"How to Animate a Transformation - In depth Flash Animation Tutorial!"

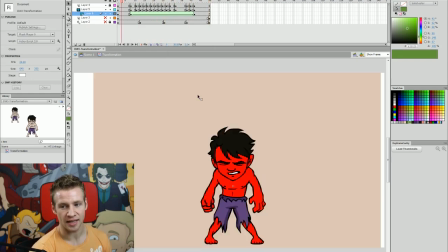[16:59]
And you can notice that the color changes for the transition.
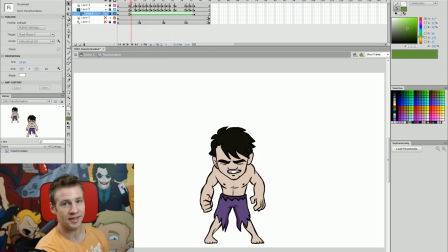[17:03]
And then when I lock it in place, everything is locked into the mask that I've created.
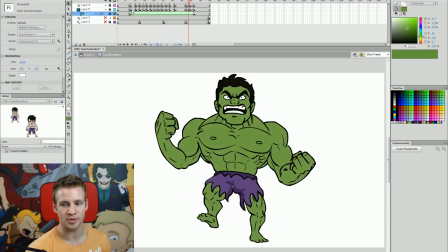[17:09]
And you can see we already have this really cool skin color transition happening, and it's really easy.
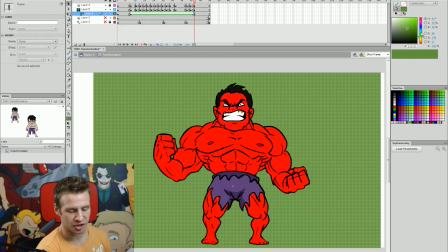[17:14]
And the best part is I can unlock it and I can change it to, let's say, a rich red like this,
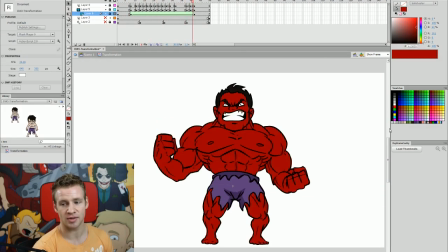[17:20]
lock it back in place, and we can do the same sort of thing where he transitions into more of a red color.
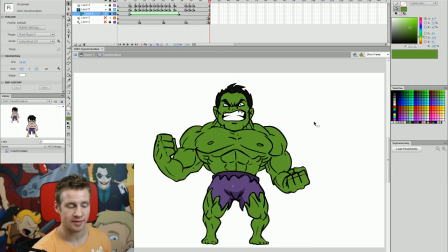[17:25]
Now, I did say this process was in three parts. The first part was creating the mask. The second part was transitioning between the two colors.
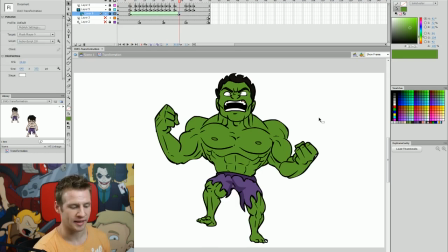[17:33]
Now the third part is to create a shadow on the skin, and that's just so that it's not this same monotone throughout.
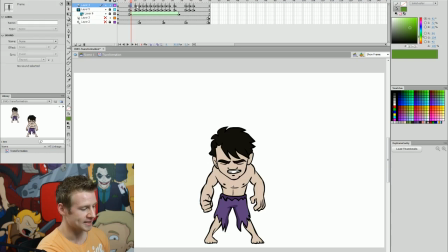[17:40]
So if I lock all these layers except for my first original layer,
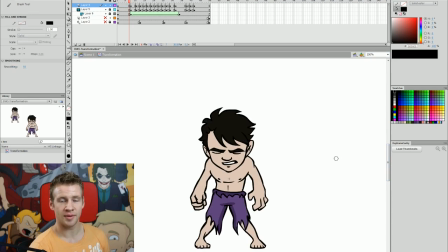[17:44]
which is all the line work and the flat colors, I'm gonna select my brush tool, and with a black color selected, I'm gonna drag down the opacity to 20%. Now what I can do is simply draw in the areas where I want the shadow to be, and I can fill it in like that.
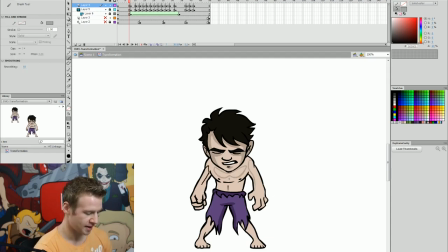[18:01]
And now it's simply a matter of going throughout the rest of the animation frame by frame and adding these shadows. And this is going to create quite a lot of depth in the final animation.
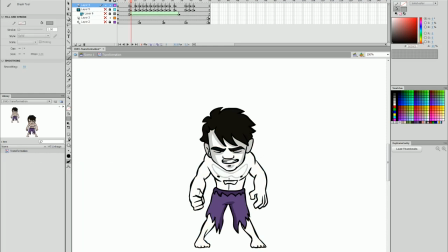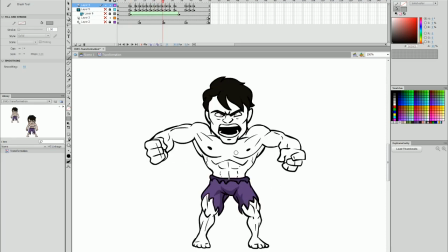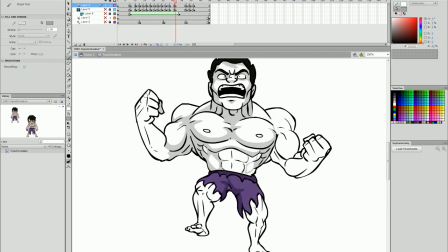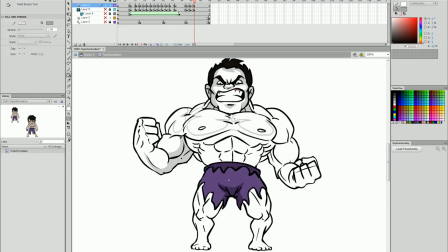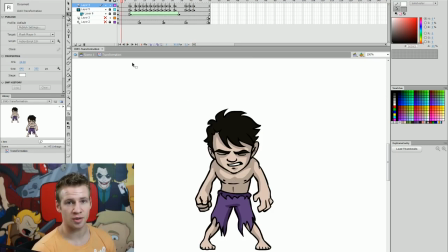[18:34]
So after I've gone through and added all of the shadows, this is what it looks like.
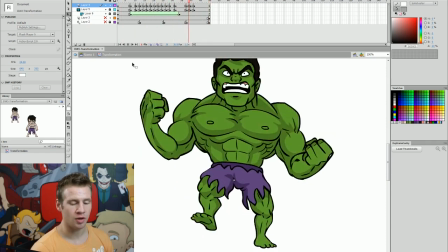[18:39]
And I'm pretty happy with the result. We can see that it's got a lot more depth to it after I've done those shadows in the skin tone.
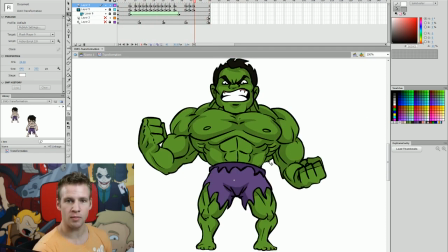[18:46]
And the very last thing I want to do is just add a little bit more refinement in the end motion where he stomps on the ground.
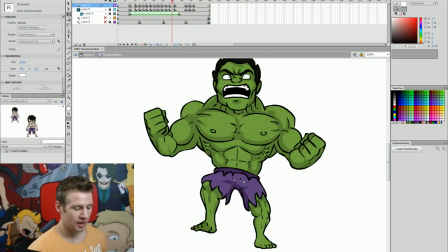[18:53]
So I just want to add a little bit more to that build up and release.
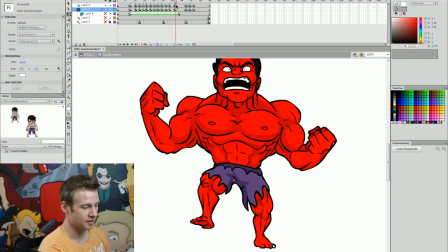[18:57]
To do this, all I want to do is just tweak some of the animation I have, but I don't need to add any more hand-drawn images.
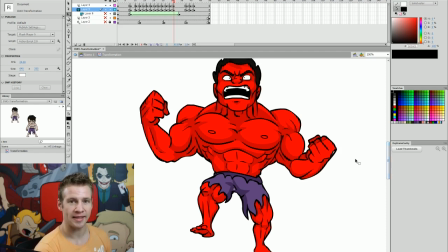[19:04]
I can simply just duplicate the keyframes and alter the motion slightly.
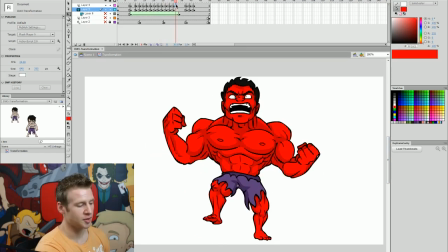[19:09]
So for example, here at the end of this first motion where he pauses, it stops a little bit suddenly. So I'm just going to create a duplicate keyframe two frames after, and I'm just going to tweak the motion by, on the second last frame where it's copied, just duplicating it and pulling it sort of in between the two motions.
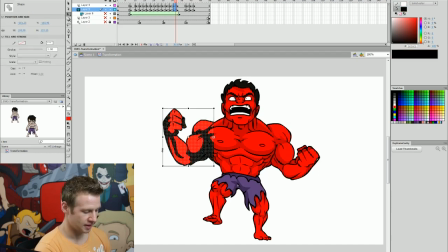[19:27]
And I can do things like stretch the limbs in different directions, like tweaking them down like this.
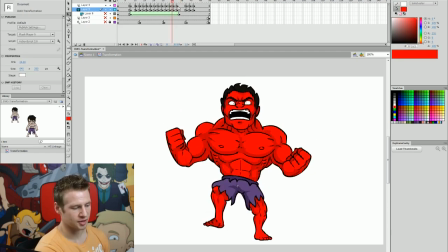[19:33]
And it just adds a little bit more of a slow transition to the stop. And I'm gonna do the same with these end frames here.
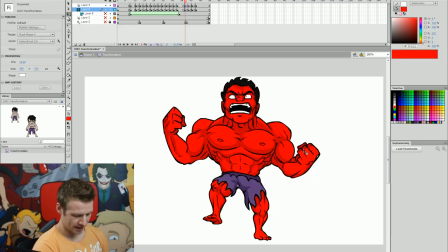[19:38]
I'll create a duplicate keyframe of this frame again. And just before it goes into the next frame, I'm going to have it tweak down a little bit just to kind of start things going in that motion. Pull the leg in and down a little bit. As you can see, it's a very subtle in-between frame, but we're essentially just kind of alluding to the motion that's going to happen.
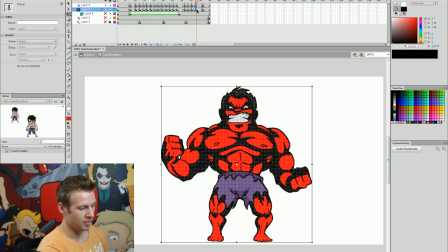[19:58]
And then the last thing I want to do is on this very end frame, I'm just going to duplicate this so that I have the original later on. But earlier, when it first happens, I'm going to just have him stomp down and really squash his torso a bit,
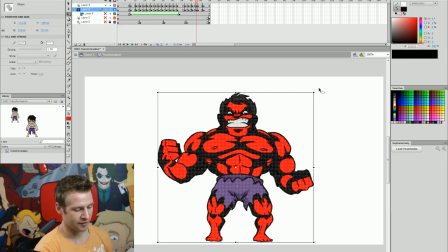[20:11]
so it's an immediate powerful stomp with a lot of impact. And I'm just gonna have it very quickly bounce back up to his original frame position.
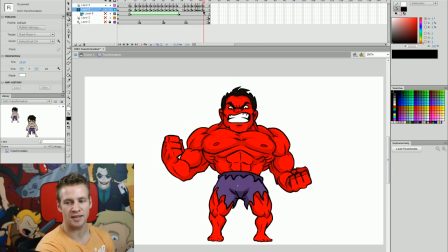[20:19]
And as you can see, it's just a little bit of bounce at the end, and it just adds a lot more weight to the character.
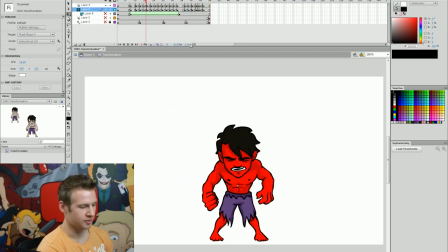[20:26]
And then the finished animation, rah! But of course I need to make my mask visible and lock it in place.
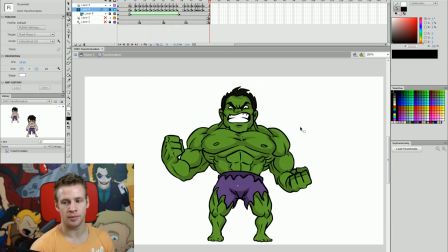[20:33]
And now when I hit enter, we have the Hulk transformation.
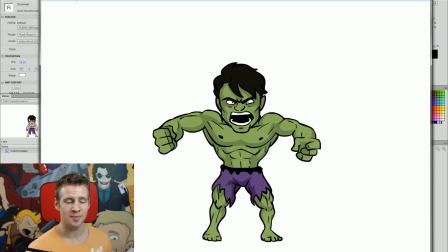[20:37]
Thank you for watching this video, ladies and gentlemen. I hope you've enjoyed it. It's been a bit of a long one, but there's been a lot of different techniques used,
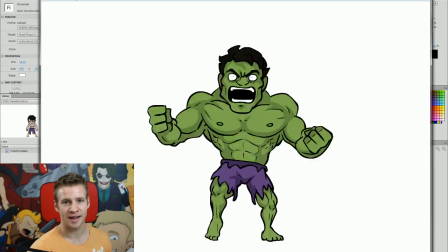[20:44]
and it's a very dramatic sort of animation segment and quite a fun thing to kind of see the result of as well.
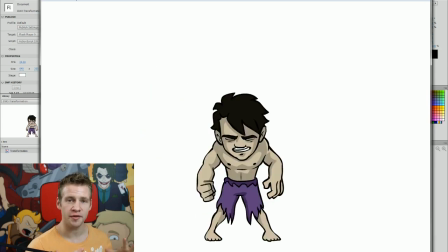[20:50]
Make sure to keep in mind that if you want to check out the reference files for yourself, you can check out this original file by clicking the link in the description.
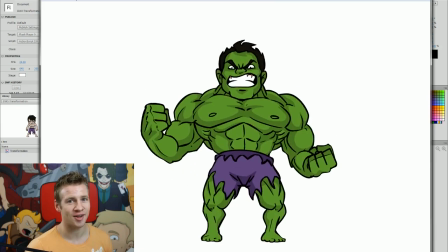[20:57]
Otherwise, thank you for joining me, and until next time, see you later.
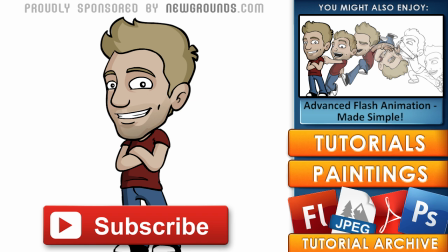[21:03]
Thanks for watching. If you enjoyed this video, subscribe to my channel to see new content every week.